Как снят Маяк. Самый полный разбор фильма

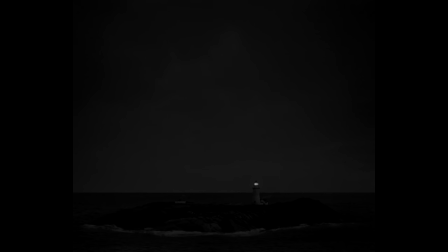12:28 Столь натуральный фон стал важнейшей основой для самого продающего элемента фильма — его визуальные эстетики.
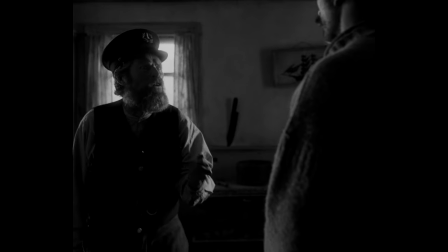12:34 Полузабытый формат кадра, проработанная мизансцена и талантливая игра со светом сделали визуал главной фишкой фильма. Даже проигнорировавшие все остальные элементы, академики номинировали Ярина Блажки на Оскар за лучшую операторскую работу.
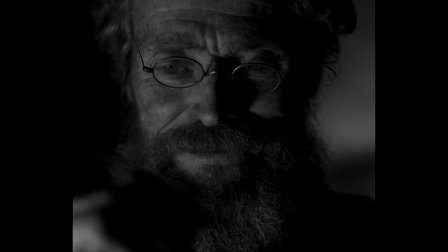12:49 Визуальное повествование «Маяка» формировалось задолго до съемок — во время работы над уже упомянутой книгой-справочником, которую братья Эггерс плотно набили референсами.
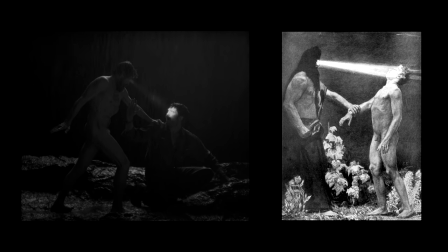12:58 По интернету гуляет сравнение эффектного кадра из фильма с картиной «Гипноз» Саши Шнайдера.
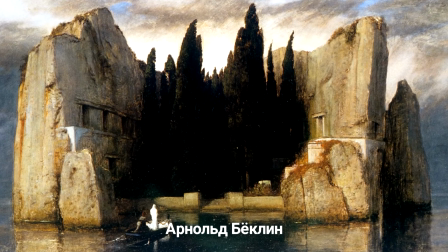13:04 Но немецкий модернист далеко не единственный художник, которым вдохновлялся Эггерс.
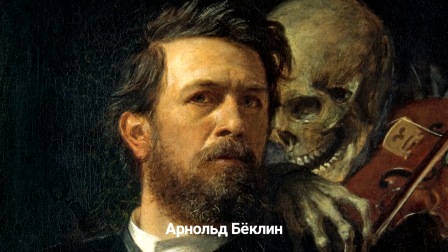13:09 Среди основных вдохновителей он также называет и других религиозных символистов – Арнольда Бёклина и Жанна Дель Вилля.
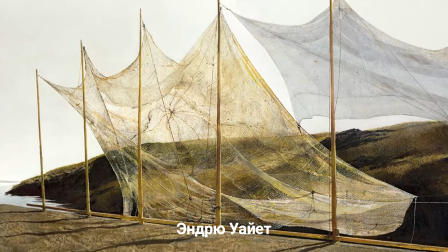13:15 Что касается большинства пейзажей, то здесь режиссер, как и Андрей Извягинцев, во время работы над «Изгнанием» ориентировался на Эндри Уайетта.
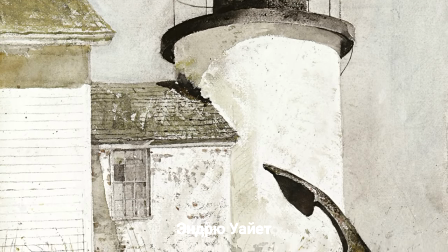13:22 Эггерс с особенной симпатией относится к живописцу, который также родился в штате Мэн и всю свою жизнь изображал архетипичную Новую Англию.
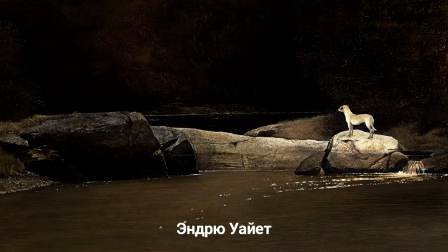13:30 Самые мрачные его работы стали визуальным фундаментом и для ведьмы.
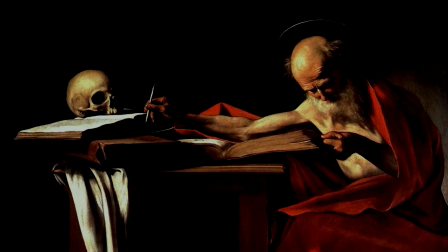13:34 Из живописи Роберт Эггерс взял и недооцененный в кино прием Киароскуро.
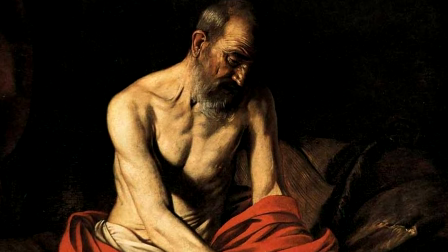13:40 Изображение, создаваемое за счет градации света и тени, а также распределения цветов по яркости.
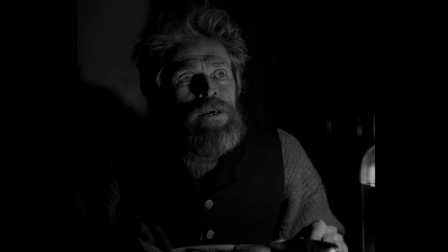13:45 Киароскуро позволяет передать объем даже в самых аскетичных кадрах.
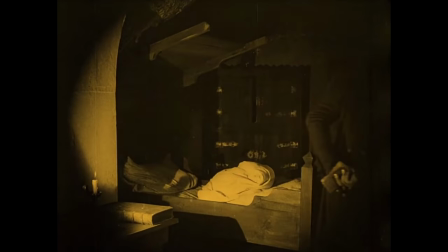13:49 Ровно поэтому этот прием первыми в кинематографе взяли на вооружение немецкие экспрессионисты, одни из главных вдохновителей Эггерса.
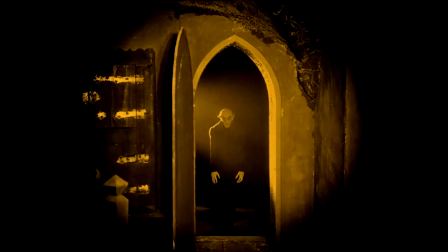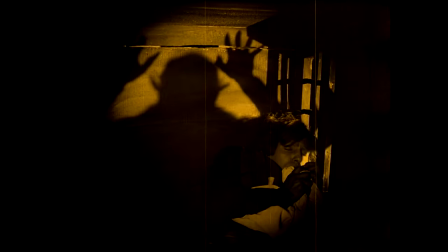14:02 Режиссер называет Носферату Фридриха Вильгельма Мурнау своим любимым фильмом и уже несколько лет безуспешно пытается снять его ремейк.
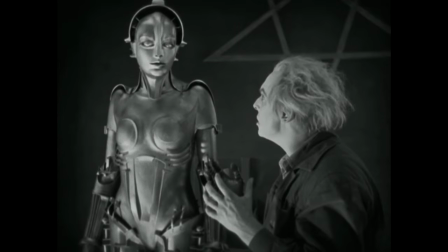14:10 Стилистика немецкого экспрессионизма, а особенно Мурнау, Фрица Ланга и Георга Вильгельма Папста постоянно появляется в работах Эггерса.
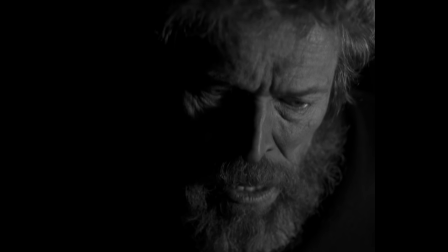14:18 Особенно это заметно в Маяке, который сделан как явный омаж не только великим немцам, но и всему раннему звуковому кинематографу.
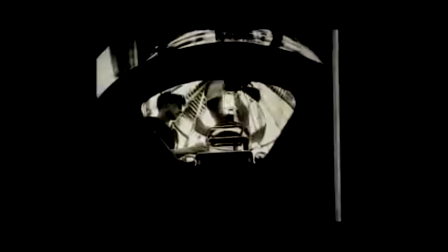14:26 Также в нем угадывается, например, вдохновление смотрителем «Маяка» Жанна Гремьона.
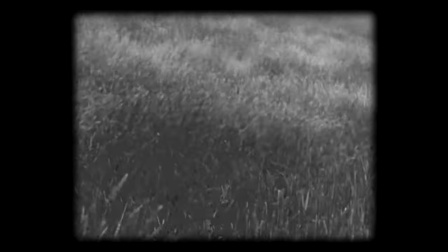14:30 Пытаясь подражать фильмам 20-30-х годов, Эггерс не отрицает влияние и других важных режиссеров.
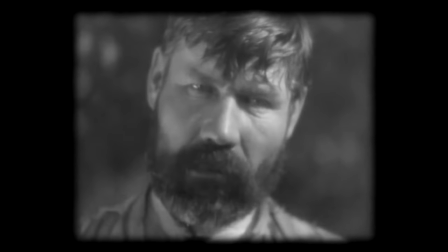14:36 В различных интервью о «Маяке» среди источников вдохновления он напоминает землю Александра Довженко,
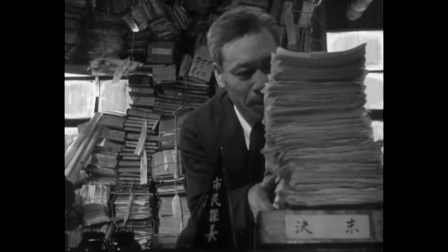14:42 ранние картины Сергея Эйзенштейна и Акиры Курасавы, а также голову ластик Дэвида Линча и ключевые работы Беллы Тара.
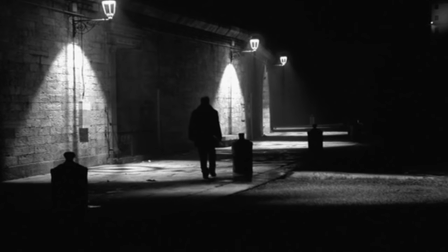14:50 Влияние последнего особенно ощутимо.
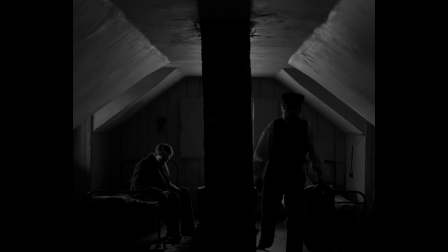14:52 В одном из интервью Эггерс объясняет шутку с пердежом в самом начале фильма как необходимый элемент, чтобы зритель не подумал, что он смотрит какой-то венгерский арт-хаус.
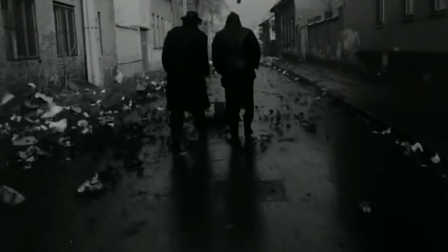15:01 В другом он признается, что обожает великого современника, и что в некоторых сценах маяка пытался скопировать знаменитый ветер Белла Тары,
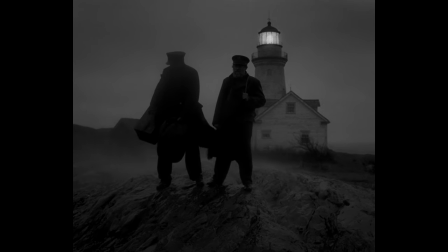15:08 создание разрушительной и мрачной ветряной погоды за счет декораций, пейзажей и операторской работы, ставшей визитной карточкой Тара.
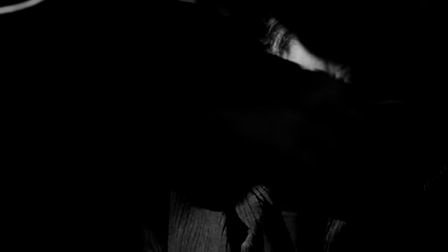15:16 Также вполне явственно считывается влияние и другого великого автора, которого режиссер иногда упоминает в разговорах о маяке, Ингмара Бергмана.
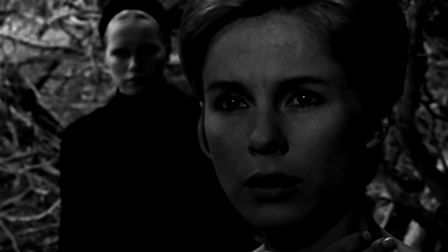15:25 Эггерс явно очень старался снять типично Бергмановские крупные планы максимально близко к оригиналу.
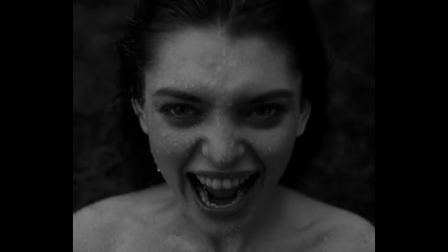15:30 Решение снимать именно в таком, совсем нетипичном для современного кино стиле, было принято на самом старте производства. Первое, что Эггерс указал в сценарии, это то, что фильм будет снят на 35-мм пленку.
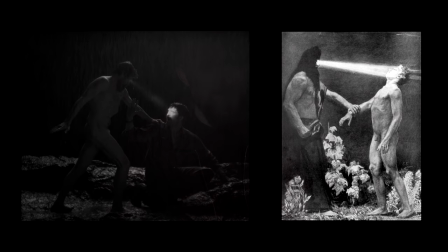15:42 Вслед за упомянутыми выше референсами, особенно с Сашей Шнайдером и немецкими экспрессионистами,
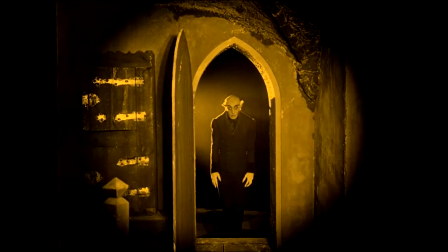15:47 появилась идея не просто состарить пленку и сделать ее затертой, а по возможности снять все на старинную аппаратуру.
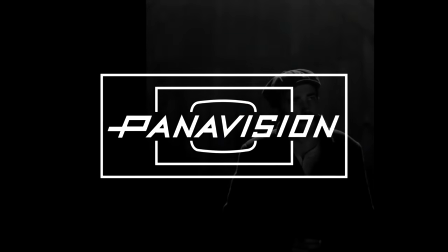16:00 Оператор Ярин Блажке знаком с боссами компании Panavision, поэтому ему удалось заполучить для съемок фактически музейную аппаратуру.
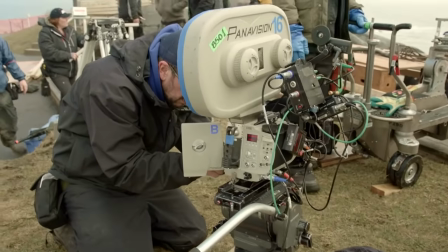16:07 Старые линзы, которые использовались в первой половине века и столь же древний объектив болтар.
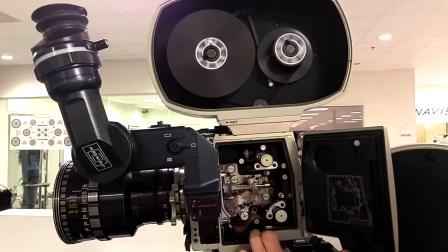16:13 Хотя фильм снимался на более-менее современную пленочную камеру Panavision Millennium XL2.
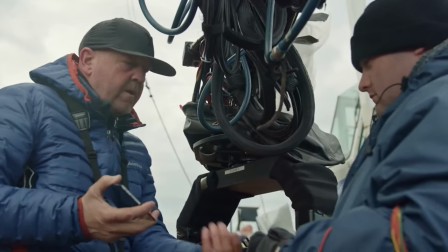16:18 У столь старинной техники в сочетании с 35-миллиметровой XX кинопленкой есть большой плюс.
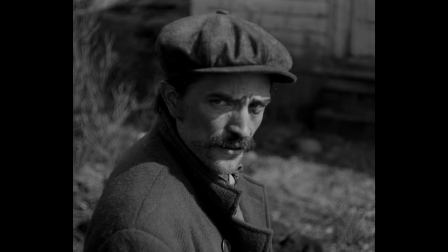16:24 Она очень натурально сглаживает тон кожи и делает фон ярким. Но есть и обратная сторона.
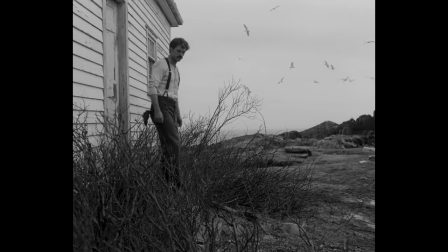16:30 При естественном освещении фон становится даже слишком ярким и перетягивает на себя все внимание.
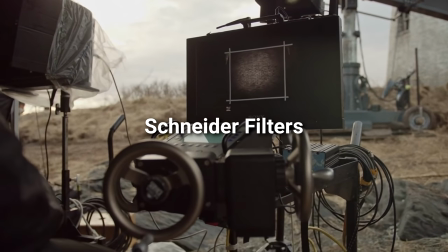16:36 Поэтому блажке пришлось кое-что усовершенствовать. В сотрудничестве с компанией Schneider Filters он создал фильтр, имитирующий эффект ортохроматической пленки.
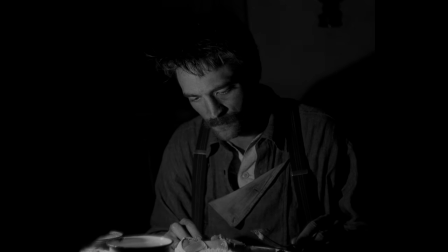16:45 Это в итоге позволило уравновесить композицию света и добиться эффекта старого кино. Перед каждой сценой Блажки буквально собирал камеру-конструктор из аппаратуры трех разных эпох.
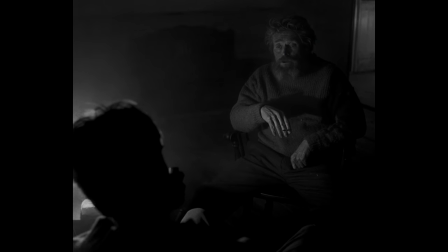16:56 Но труды того стоили. Картинка получилась именно такой, как хотел Эггерс, даже со столь любимыми им небольшими аберрациями,
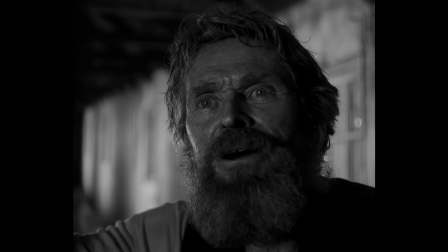17:04 оптическими погрешностями или искажениями, которые проявляются на пленке, что придают должной атмосфере.
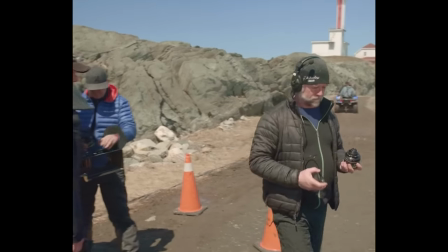17:10 Столь сложные манипуляции — это следствие, в том числе и съемок при естественном освещении.
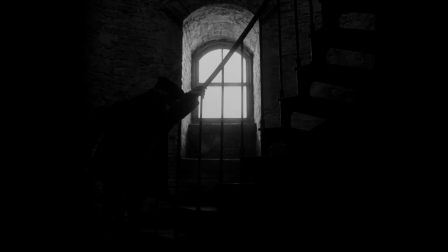17:15 Ратуя за натуралистичность, Эггерс решил обойтись без искусственного света,
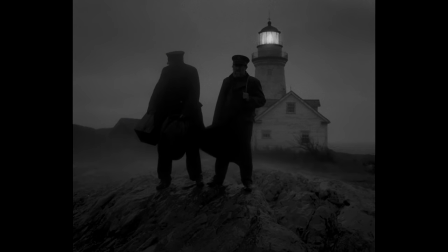17:19 поставив этим команду операторов сложное положение, ведь действие фильма происходило на пасмурном острове в доэлектрическую эпоху.
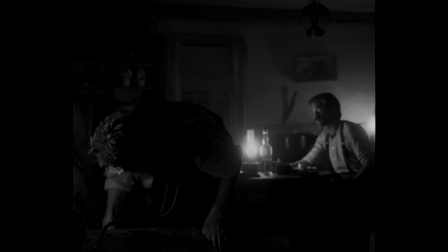17:26 На улице спасали как раз пленка и аппаратура, но для сцен в помещениях пришлось снова изобретать необычные методы.
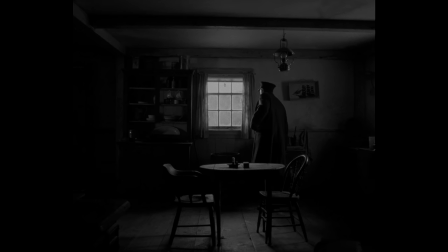17:32 Из источников освещения были только окна, которые не должны были забирать на себя все внимание, а также настоящие керосиновые лампы. Но даже для такой чувствительной пленки света на лицах актеров оставалось слишком мало.
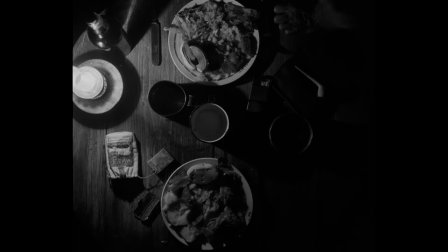17:45 Дефой и Паттинсон даже не видели мимику друг друга при свете керосиновых ламп. В немом кино в аналогичных случаях выручал грим.
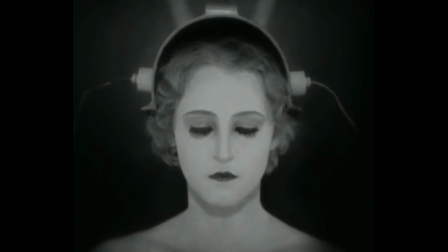17:52 Белые лица ранних актеров были не эстетическим приемом, а необходимостью.
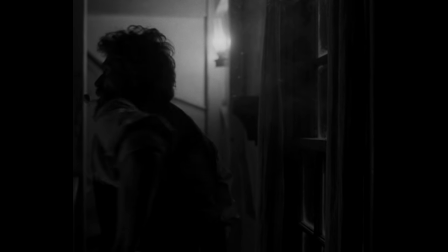17:56 Эггерсу и Блажке пришлось выкручиваться иначе и слегка нарушить свои же правила.
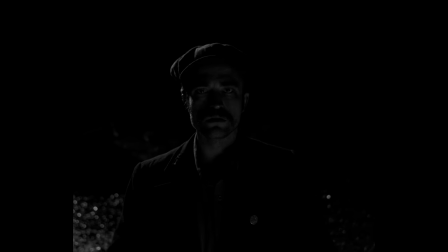18:01 Вместо искусственного освещения на камеру был установлен маленький диммер с лампой мощностью 600 ватт, а внутрь керосиновых ламп прятали галогенные мощностью 500-800 ватт.
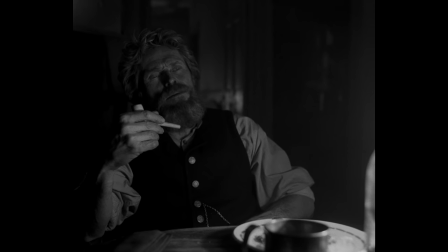18:11 Этого вполне хватало, чтобы компенсировать недостаток света в некоторых сценах.
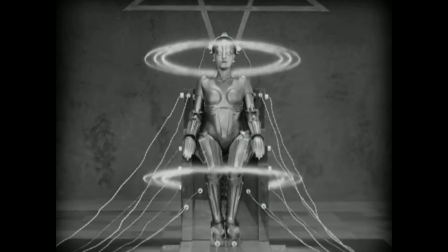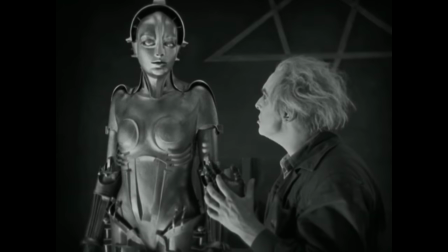18:21 С Метрополисом и другими фильмами ранней эпохи кинематографа маяк роднит и редкий размер кадра.
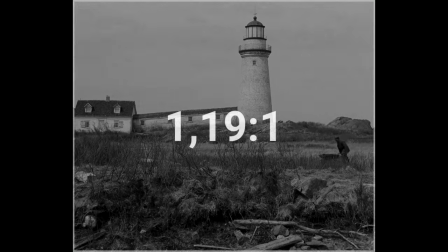18:27 Многие принимают его за 4 к 3, но на деле это 1,19 к 1, то есть кадр практически квадратный.
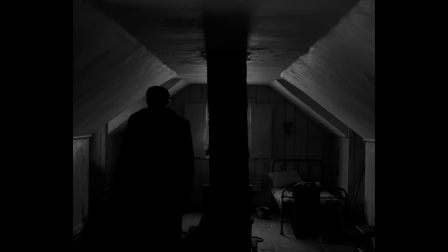18:35 Это тоже не пижонство, а необходимость. Во-первых, Эггерс снимает фильм о вертикальном объекте.
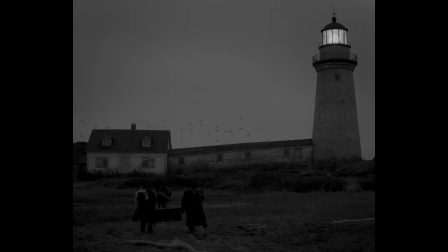18:42 Такой формат позволяет лучше акцентировать внимание на маяке и других вытянутых вверх предметах.
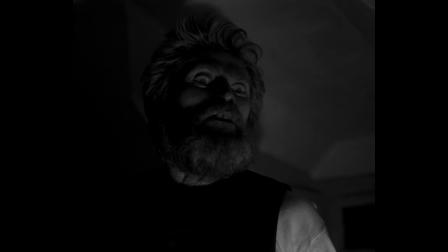18:47 Во-вторых, необходимо было создать тесную, неуютную и клаустрофобическую атмосферу.
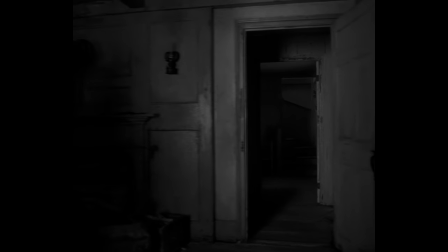18:52 С помощью такого соотношения сторон это удается сделать с самых первых кадров.
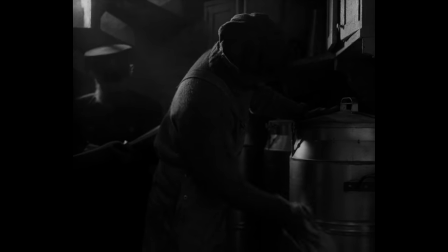18:57 В-третьих, такой кадр отлично обрамляет тесные интерьеры, лишая их лишних пустых пространств.
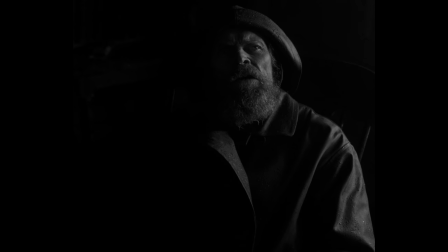19:02 Но при всех невероятных усилиях съемочной команды, «Маяк» нельзя считать ни точным воссозданием фильма в 20-х, ни их идеальной имитацией.
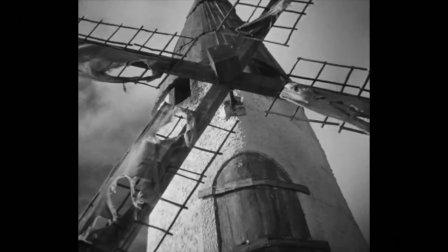19:11 Эггерсы и Блажки во многом подражали культовым ранним режиссерам, но стопроцентно воссоздать их стиль попросту невозможно.
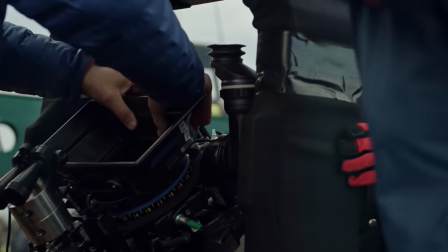19:18 Сегодня нет ни большинства необходимых технологий, ни людей с нужным набором умений.
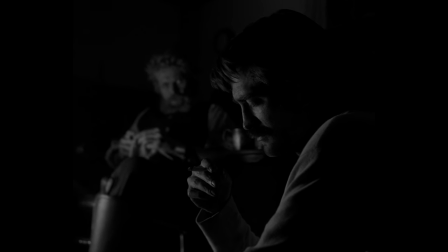19:26 Визуальный стиль «Маяка» — это не игра в немецкий экспрессионизм и не выпендрежь ради выпендрежи, а средство для рассказа конкретной истории.
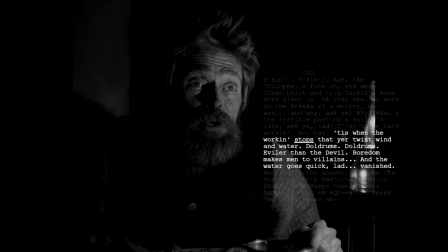19:36 При всем формализме Эггерса сценарий «Маяка» не ложится ни на какую другую эстетику. Режиссер поставил себе задачу максимально доходчиво передать дух истории, которая, как заявляет сам Эггерс, показана глазами персонажа Паттинсона.
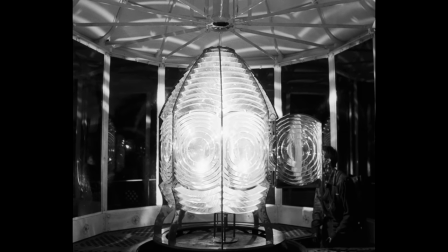19:49 И если максимально упростить, то «Маяк» — это сюжет о том, как герой,
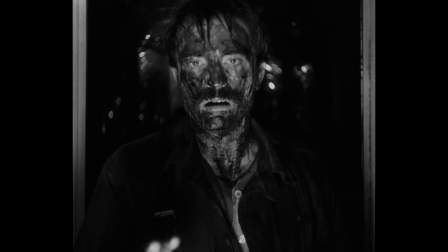19:54 видящий мир тесным и черно-белым, пытается добраться до света. Что ж, про визуал мы рассказали, а про сложности и хитросплетение языка в картине расскажет Юрий Кулагин.
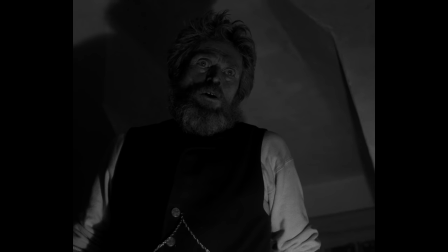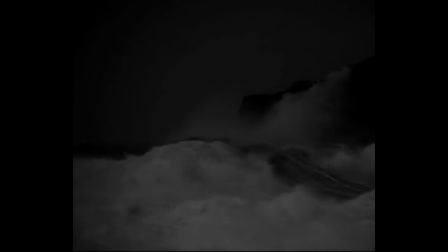20:14 Даже самый изящный визуал не работает без языка, артикулируемого и метафорического.
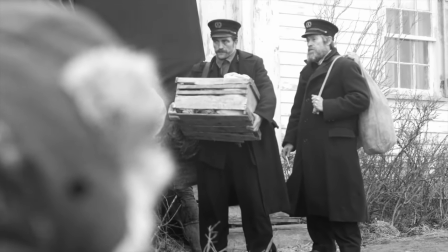20:20 Поэтому еще одним важнейшим направлением глобального подготовительного исследования братьев Эггерс стала лингвистика.
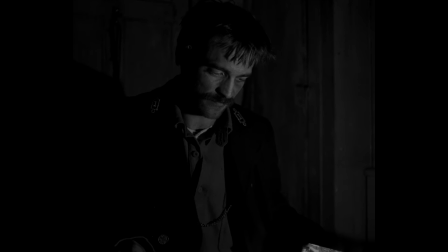20:27 Персонажей всего двое, но для каждого создан уникальный говор и манера. В обоих случаях, помимо прочего, в основе лежит диалект «Новой Англии», вариант которого мы видели еще в «Ведьме».
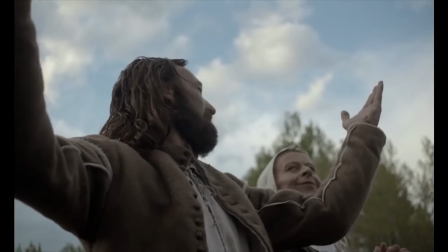20:37 Именно язык первого фильма Эггерса привел в проект Уильяма Дефо.